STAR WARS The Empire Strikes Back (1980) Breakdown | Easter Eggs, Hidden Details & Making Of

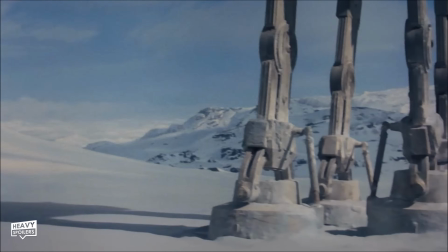[28:44]
At this point the Adats arrive with them being designed and filmed in stop motion by Phil Tippett.
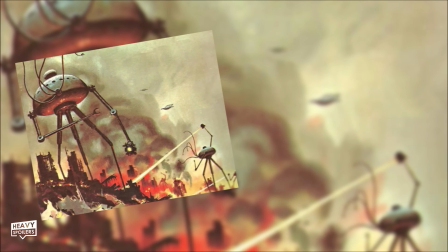[28:49]
According to Tippett he based them off the alien walkers in War of the Worlds and also on gantry cranes which land ship docks.
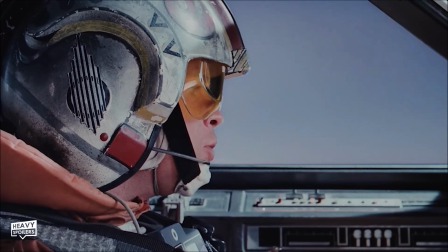[28:55]
Studying elephants they wanted their movement as realistic as possible and they're some of the most memorable things that we encounter in this film.
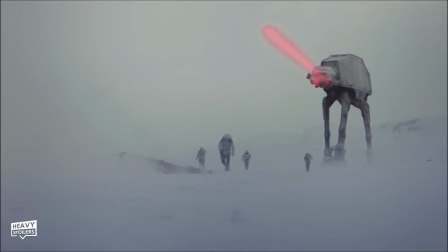[29:03]
A little cool thing they do is that when they target the shield generator we can actually see the blaster bolt way bigger than the standard shots.
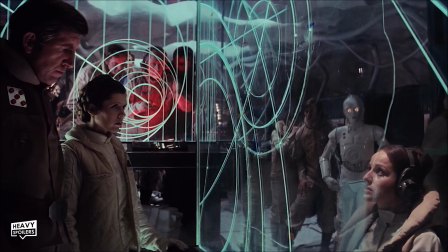[29:10]
Now subtly Lucas lets us know that the Rebels are screwed here as the first thing we see them do is evacuate the planet.
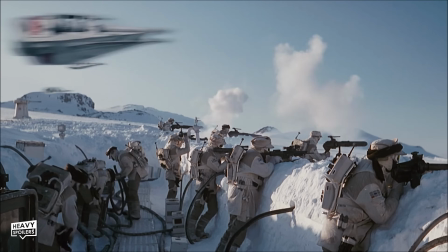[29:17]
The entire speeder scene is simply to buy them time and rather than being like a heroic battle from the first film they're only interested in escaping.
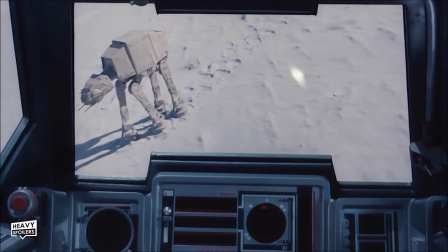[29:24]
I do poop on the special editions a bit but one thing it allowed them to do in these moments was tidy up the effects.
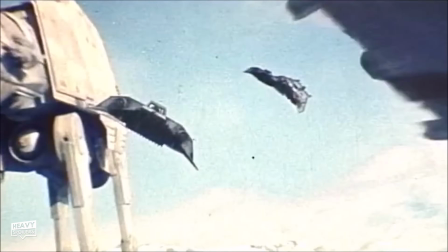[29:32]
Originally the mat on the ships and walkers wasn't as developed as it is now and you could actually see them through the parts of the cockpit.
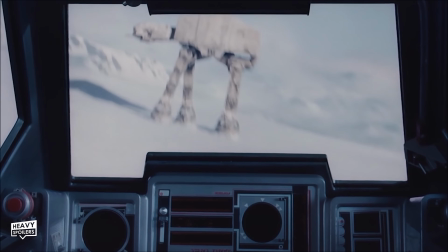[29:39]
They cleaned this up for the re-releases with transparency now being completely removed but if you had the old special edition VHS then you'll know they're disgusted on that.
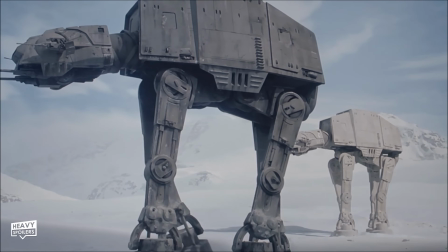[29:47]
Luckily for you if you don't have it I actually dug out the old tape but a warning yeah, some of these clips may be in 480p. A challenge when we did it, because nobody had ever done blue screen matting on a white surface.
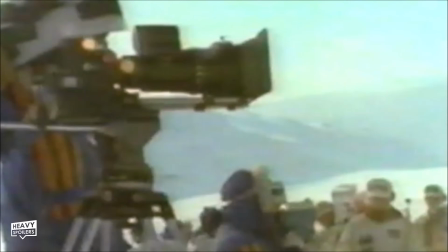[30:00]
Usually do it on dark surfaces.
Here we go, then. Action!
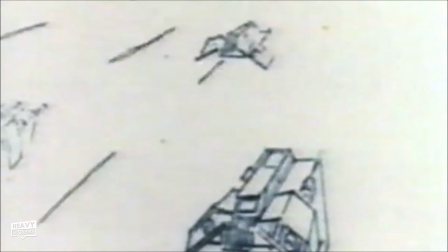We used optical technology, of course, to do all that compositing. And a telltale sign that something's been optically composited is a black line around it.
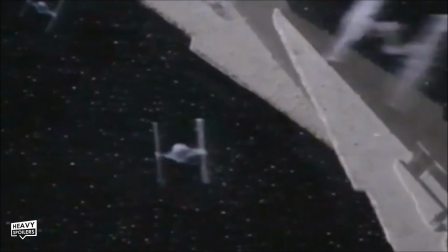[30:20]
And when you have a sequence that takes place in outer space against stars, it's easy to reach a point where those black lines don't show up.
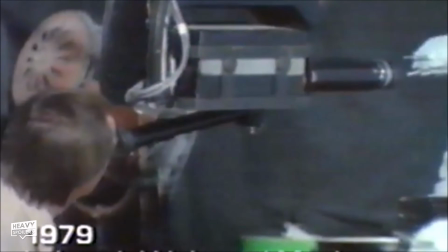[30:29]
But when you have a sequence that takes place against snow in the daylight, every hint of that black matte line becomes very visible.
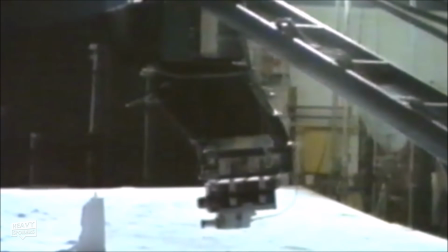[30:38]
And so the first time through doing the snow battle here 17 years ago, a lot of effort went into finding ways to minimize that black line. One of the ways was to not print all of the elements at their full opacity.
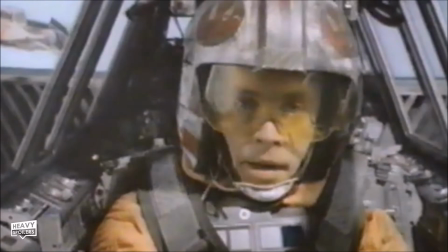[30:52] All right, coming in.
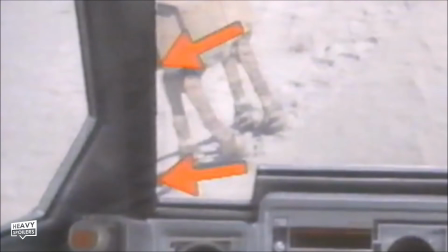[30:53]
Consequently, when you see the snow battle on film, you may notice that part of the scenery is visible through the cockpit.
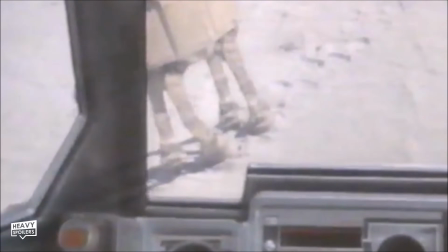[31:01]
And it was a constant trade-off of how transparent can we make the cockpit? At what point is the black line more objectionable than the transparency? And so there was an opportunity to go back into those shots, use the computer technology,
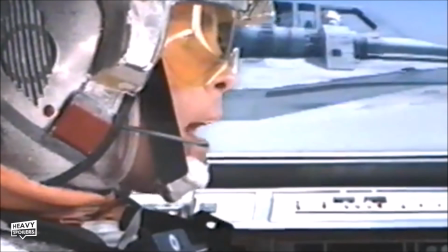[31:15]
and eliminate all the transparency, but also not have any matte lines.
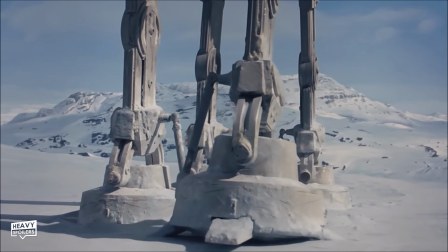[31:23]
During this attack we also get our first Wilhelm scream which is something that appears throughout almost every movie.
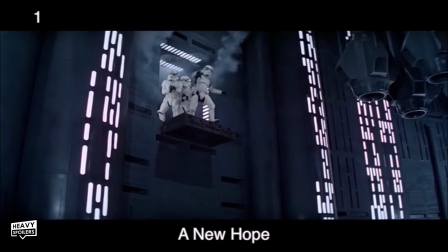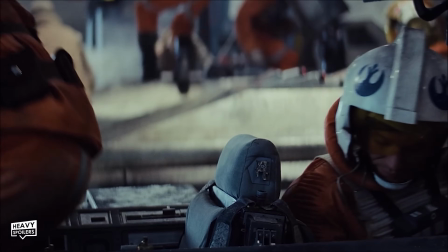[31:37]
We also meet Luke's co-pilot Dak who always felt like he was brought in so they could just kill him for this battle.
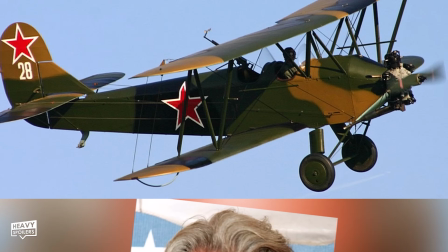[31:43]
He's actually named after editor Dwayne Dunham's dog Dak and this brings a sort of biplane aesthetic to the ships.
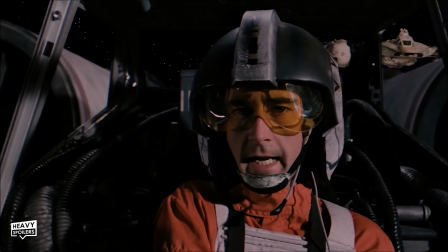[31:49]
Dennis Lawson also returns after fan interest due to him being one of the only survivors from the Death Star mission.
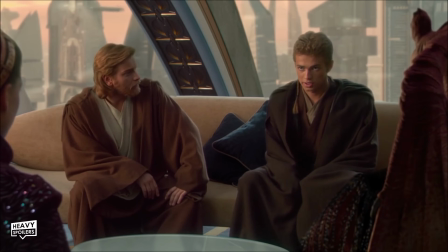[31:55]
Now I'm sure you know but just in case you don't Lawson's actually Hugh McGregor's uncle who of course played Obi-Wan.
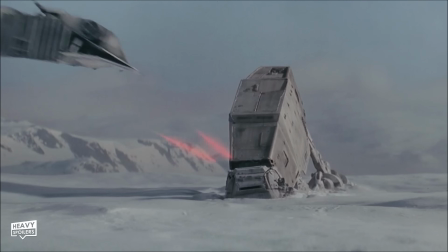[32:01]
Now all the scenes involving explosions with them such as when Luke throws a thermal detonator under one and the down one blows up they had to be shot using different techniques. Due to them being miniatures they had to be filmed on high speed cameras which were then slowed down to make the tiny explosions look big.
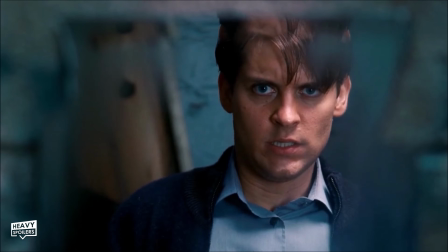[32:17]
Also I know there's some back and forth on the pronunciation of whether it's at at or 8080 with Lucas saying it's in fact pronounced Atat.
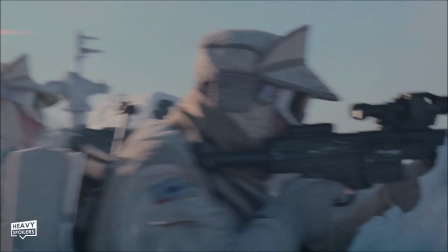[32:25]
I don't think they care though cause like loads of these names get pronounced differently even from scene to scene.
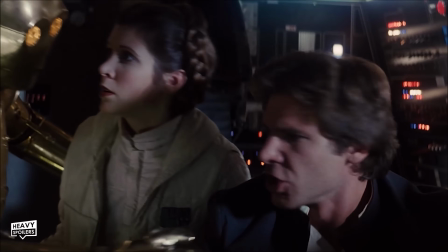[32:30]
Han gets called Han,
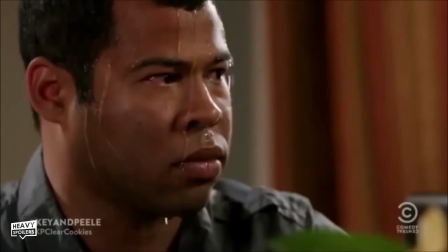[32:31]
I actually call him Han but I've been purposely calling him Han throughout the video just to avoid comments and Donald Glover actually made a joke about this during the movie Solo.
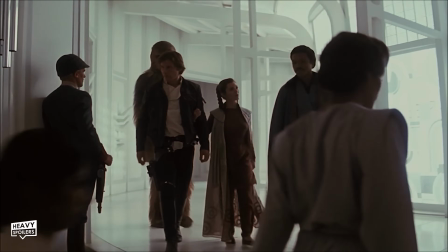[32:39]
Billy Dee Williams accidentally called him Han and no one corrected it so Glover did the same thing in Solo which Han then corrected.